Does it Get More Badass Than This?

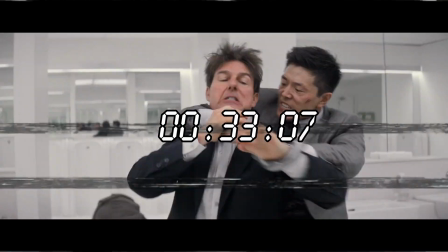It's incredible that a sequence that lasted but 88 seconds among a movie with a runtime of 2 hours
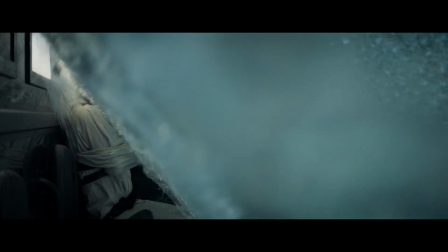and 28 minutes that's packed to the brim with revolutionary action scenes left such an imprint on me. But in having a closer inspection at how this scene came to be, it started to make a lot more sense why this became my favorite Mission Impossible action scene of all time.
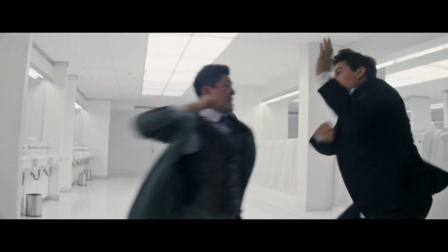The scene was originally planned to take only four days to shoot but wound it up taking a staggering four weeks.
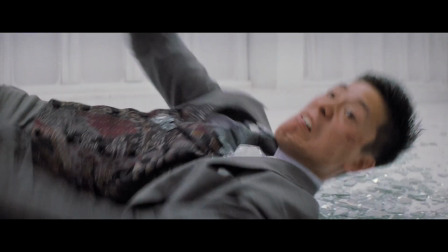Four weeks for 88 seconds. That's like
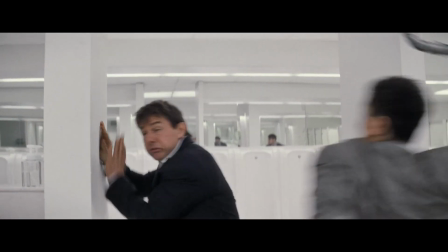like three seconds of usable footage per day.
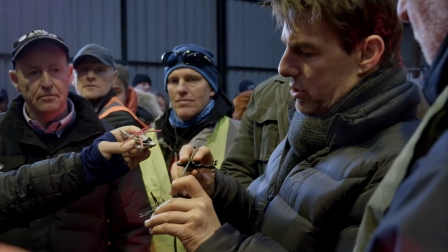Four weeks is insane and maybe to some of you it might not seem that crazy since it takes years for these films to come out but let me put it into perspective for you.
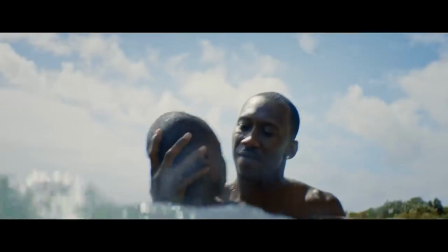Movies of considerable runtime have been shot in their entirety in that same time span or less. For example, Rocky was shot in 28 days, Damien Chazelle's jazz drummer masterpiece Whiplash took only 19 days,
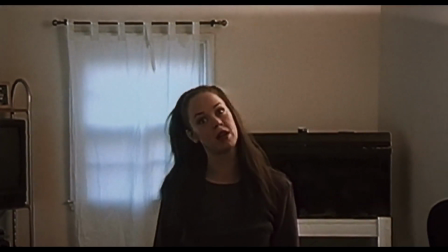and The Blair Witch Project was shot in a mere 8 days.
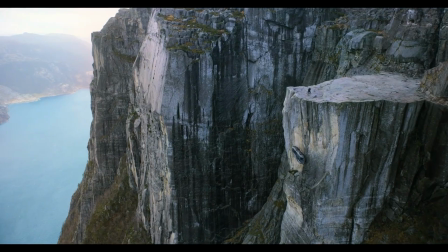Now, I get these films aren't anywhere near the scale of a massive blockbuster-like Mission Impossible, but considering this scene doesn't incorporate a huge death-defying stunt,
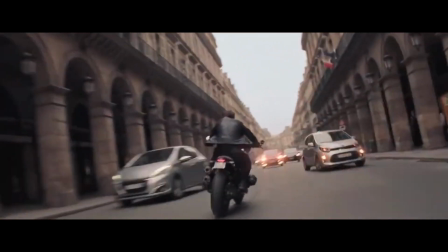complex CGI, props, or set pieces involving hundreds of extras,
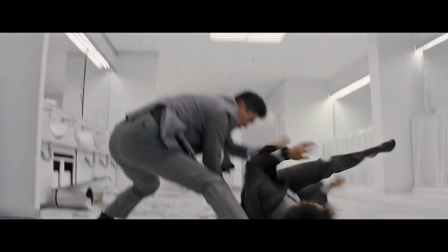to me it just affirms the crazy dedication these guys have to getting things pitch perfect.
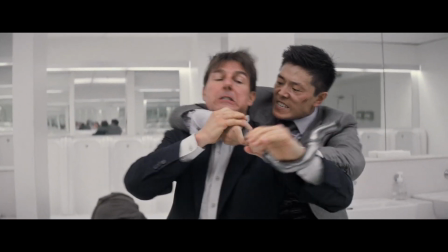And all that hard work most definitely paid off in delivering an unbelievably crisp fight scene.
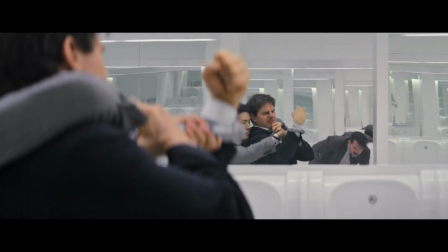A scene as immaculately orchestrated as this has talented artists written all over it. The meticulous stunt coordination from Wade Eastwood & Co., the immersive production design of Peter Wenham,
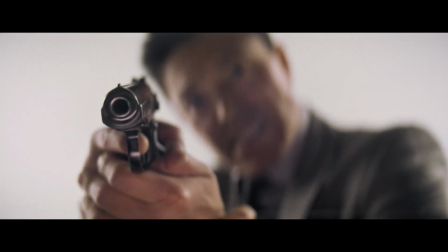the ferocity that Liang Yang brings to the antagonist John Lark, and of course, the extreme dedication to craft that McHugh,
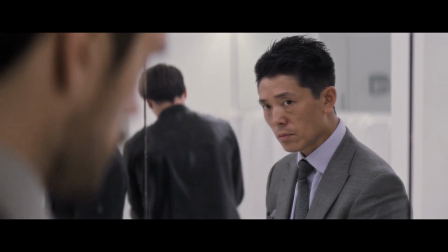Henry Cavill, and Tom Cruise bring to the table. I want to start by giving my flowers to the absolute badass that is Liang Yang,
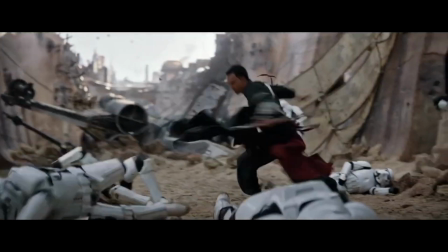former wushu champion turned stunt actor known most famously for being Donnie Yen's double in Rogue One, and get this,
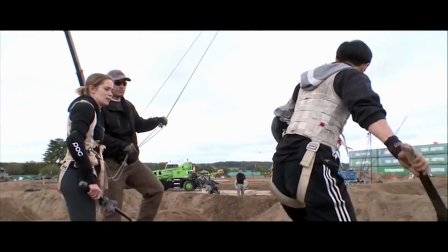Emily Blunt's stunt double in Edge of Tomorrow. Yes, you heard me right, Emily Blunt.
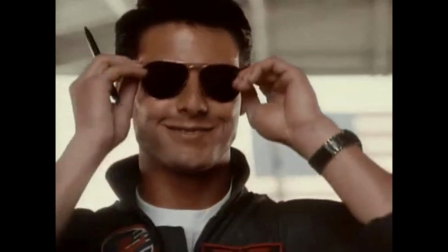What, you thought he'd be doubling for Tom Cruise? My guy Tom? Not on his life, literally.
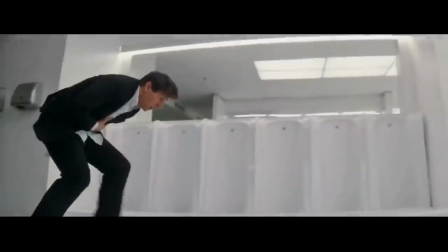There's this great video by Screen Rant where they have Yang Yang talk about his experience shooting the scene.
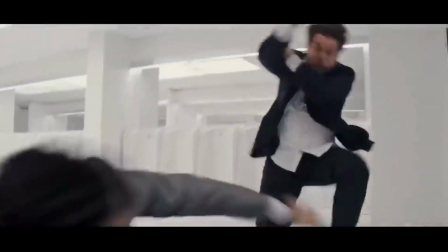He stresses how dedicated and unwavering Tom and Henry were in their commitment to delivering visceral and real stunt work.
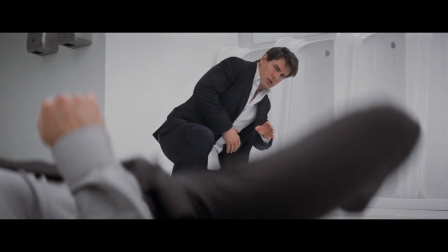They refused to wear pads under their clothing for certain crucial shots, intending to have real damage inflicted upon them to of course elicit real reactions.
I'm so sorry. He said no. He said you did you did ask me to put on pads and I refused I wanted to do it and I wanted the camera feeding the page.
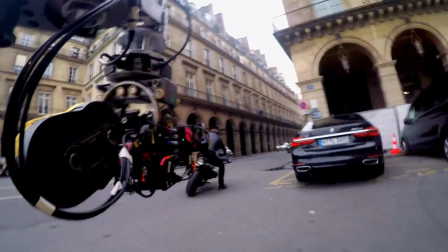All in the name of authenticity McHugh and Cruz are firm believers in a small audience.
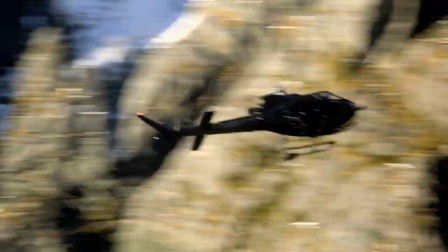Tell when something's been cheated and the one thing that Tom definitely does not want to do is cheat an audience.
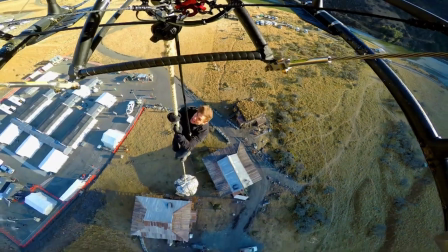People pick up on too many pulled punches and fake hits and it ruins the scene I could not agree more.
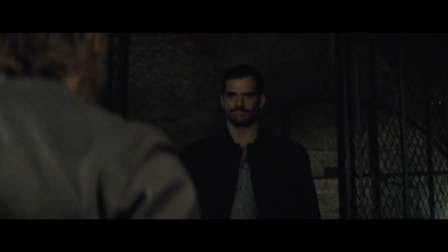The worst thing in an action movie that is already set in a heightened reality is the action not being real enough to lull an audience into believing it.
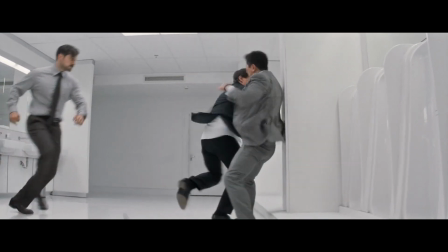In this you can almost feel the hits. You can tell the actors are putting everything behind these punches.
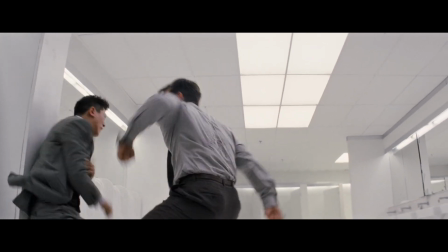And this only works when there's a firm net of trust built between the actors, allowing complete freedom in the stunt work.
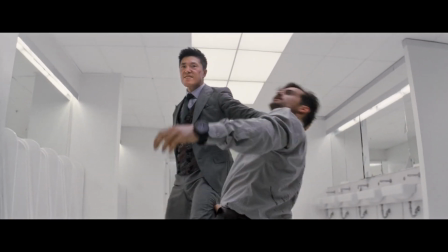They've given themselves to the scene and it shows wonderfully. No shaky cam and absurd quick cuts. It's clear and hard hitting. Christopher McQuarrie says he wanted a pure and clean environment as the backdrop to contrast the abrasive fight scene.
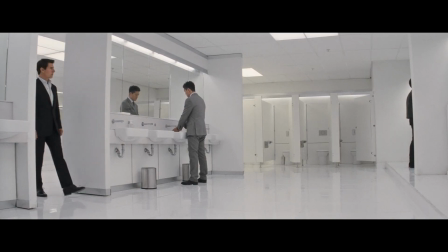Hence the choice of the cleanest men's bathroom in human history.
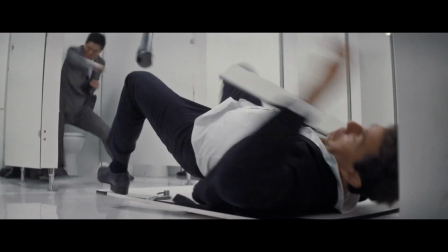On the other hand, there is an undertone of similarity in how precise and clean the choreography had to be in order to achieve the unbelievably immersive feel.
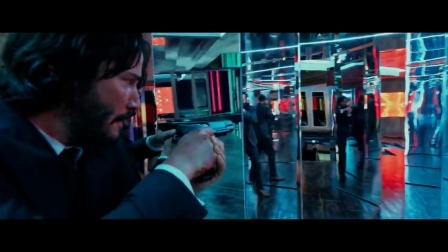It's impressive how a scene utilizes an environment with so many mirrors. Mirrors are a well-known filmmaking trick to help create the illusion of a larger space.
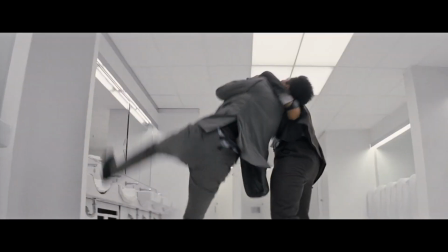This, coupled with scene being shot on a wide-angled handheld camera continued to bolster the pure clean mood McHugh was going for.